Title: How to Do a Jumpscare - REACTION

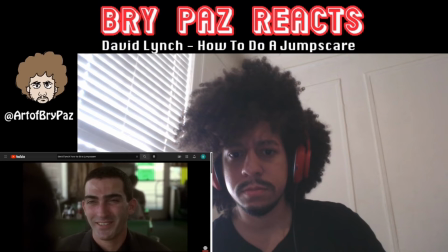(8:25)
Man A goes on with his story saying that at the back of this restaurant,
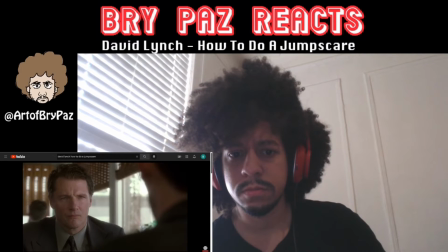(8:32)
that it's his horrifying face that the man never wishes to see again outside the dream. And that's it.
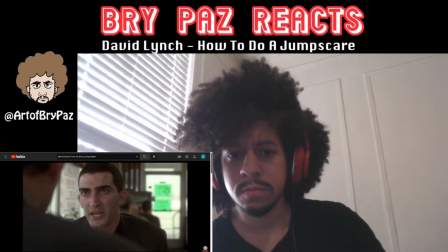(8:38)
They're here to see if that man from the dream is out there, to get rid of this god-awful feeling okay okay it's really a long explanation
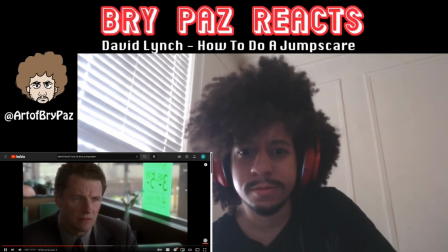(8:47)
dude that's quite a long build-up for a jump scare you may think but what happens from here on is even more interesting right then
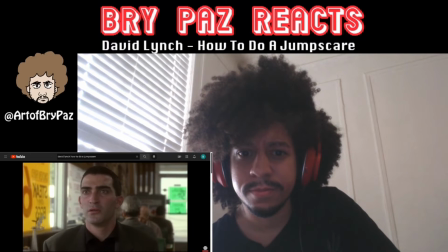(8:56)
man b gets up to pay for the meals and right at that moment this
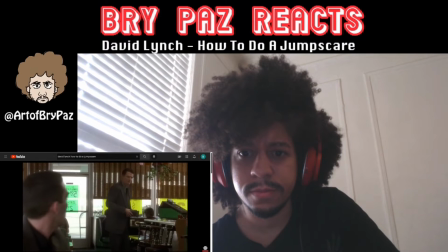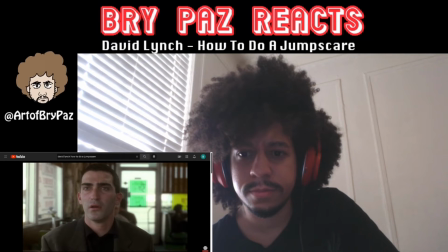(9:09)
is where the real build-up begins the moment the characters and the audience realize that there is a man outside so the two step
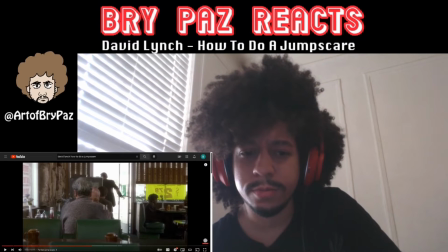(9:17)
out and following the lead of man a we head to the back of the restaurant going toward the climax we know oh man he's scared look at his face
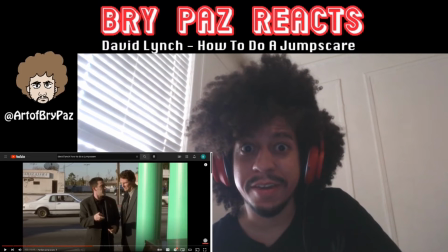(9:26)
is coming he's all sweating he's like don't make me do this again there's been two times already but are not ready to face the camera focuses
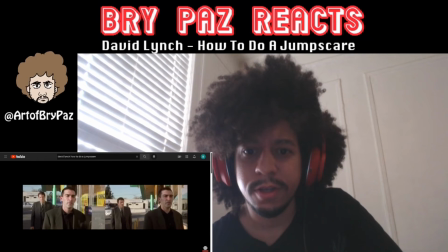(9:34)
on objects and signs that we instinctively know are from the dream uh why is it two two shots is it is that on purpose or is he like just showing us the two separate what's going on here the reality unfolding just the same way.
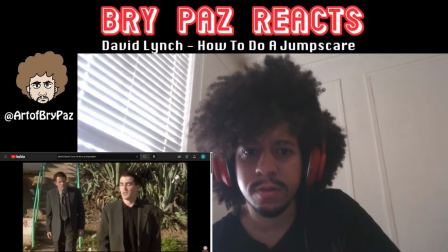(9:48)
He's hesitant to reach the back as are we, but determined to end this fear, he continues.
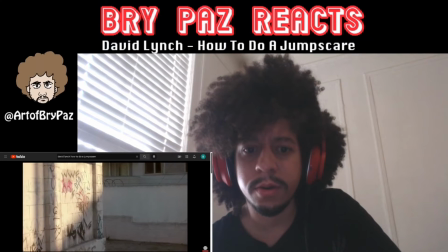(9:54)
Uh-oh, here we go.
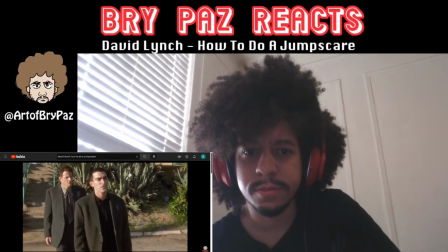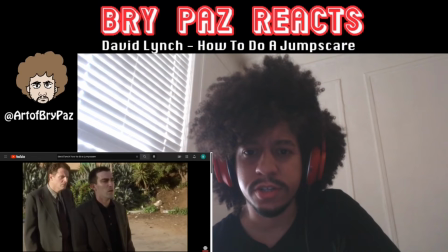(10:01)
Is he just gonna pop out? Or is he gonna turn and see him? Whoops!
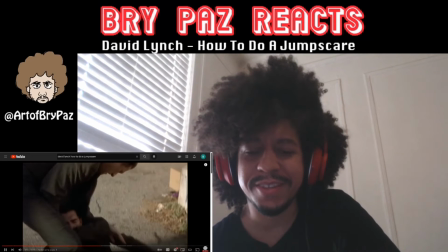(10:09)
Yeah, he fainted in the face.
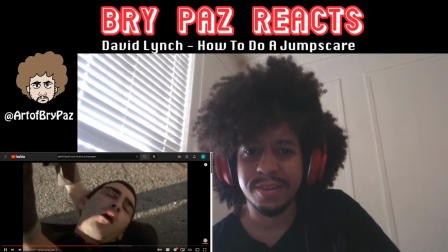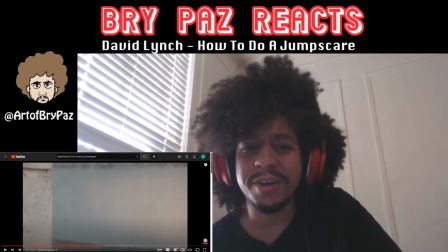(10:16)
I like how the other guy does not even react. The other guys just uh hey are you okay and it's like not even scene ends i obviously didn't show the entire thing so i recommend you watch
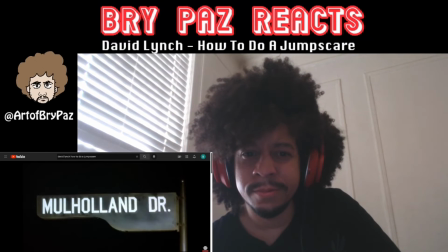(10:27)
the full scene separately but you probably still agree that it was a very unsettling encounter if you think about it though everything about this scene is
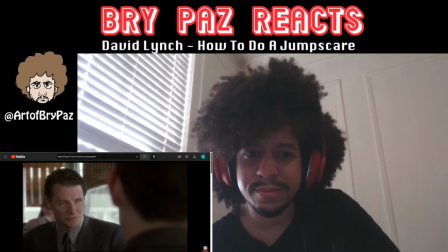(10:35)
counterintuitive firstly we don't even know these characters having no emotional attachment to
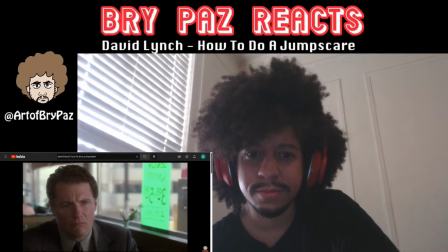(10:40)
the characters on screen should be a barrier in creating an atmosphere for an effective scare
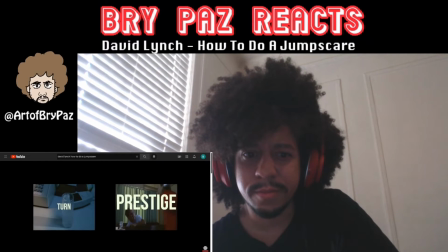(10:47)
Also, the scene is absent of both the turn and the prestige. There was no misdirection.
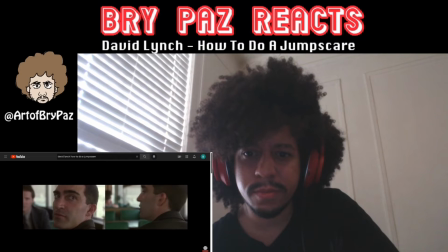(10:52)
We knew the scare was coming and when it was gonna happen. So why then does the scene work, and more importantly, perfect? Before anything, in a mind-
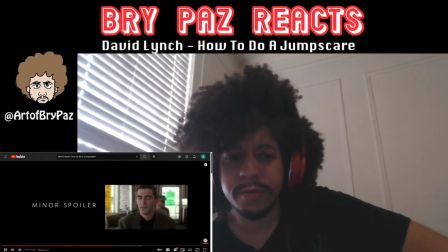(11:15)
And a spoiler warning for those who haven't watched the film, Mulholland Drive at the end of the day is all about a dream.
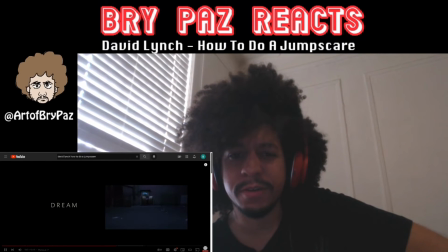(11:22)
The audience isn't aware of this yet but the scene nonetheless perfectly sets the ground for what's to come, strengthening the rest of the film with its hypnotic setup.
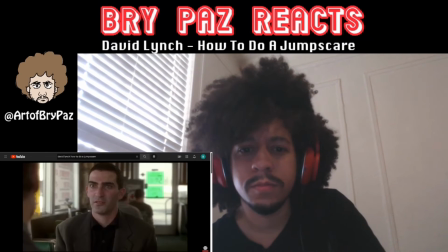(11:32)
First it takes place in the middle of the day, at a diner full of people going against the formalities of a horror film,
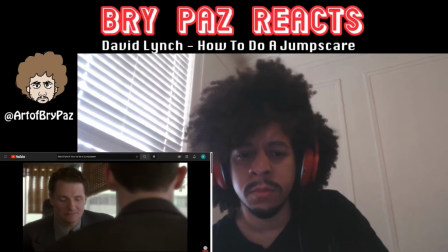(11:39)
transforming a place of security into one that is threatening.
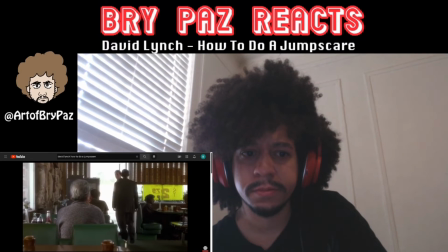(11:42)
When there is light, it's always overexposed, hinting at the unearthly nature of the setting, and when the characters are finally outside,
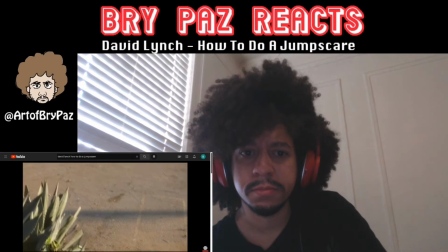(11:50)
what seemed like a bright daytime has converted into an ambiguous one, exactly like the dream the man had.
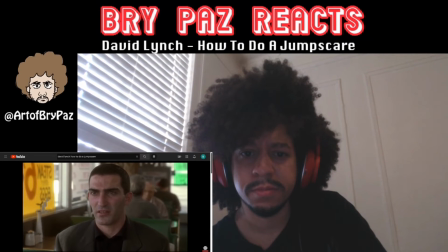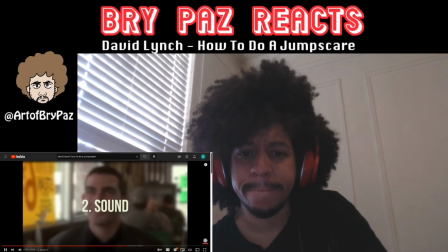(12:02)
The sound design is carefully crafted so that no other characters are heard, and the voices of the two men are private,
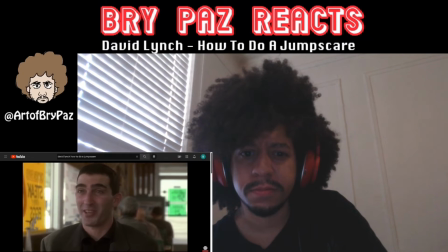(12:09)
putting them into a trance-like state, as if the place is secluded,
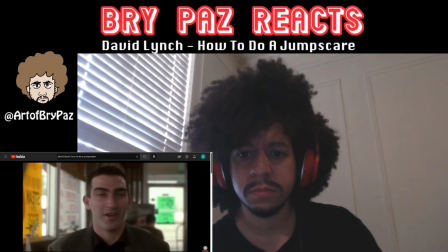(12:13)
and the people surrounding them mere constructs of their mind.
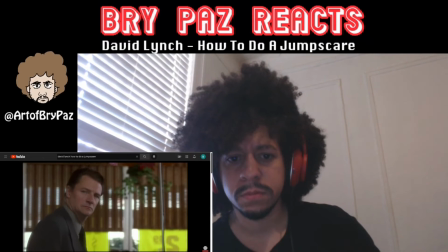(12:20)
The result is a discrepancy between what we hear and what we see, a dreamlike sensation that augments the appalling narrative.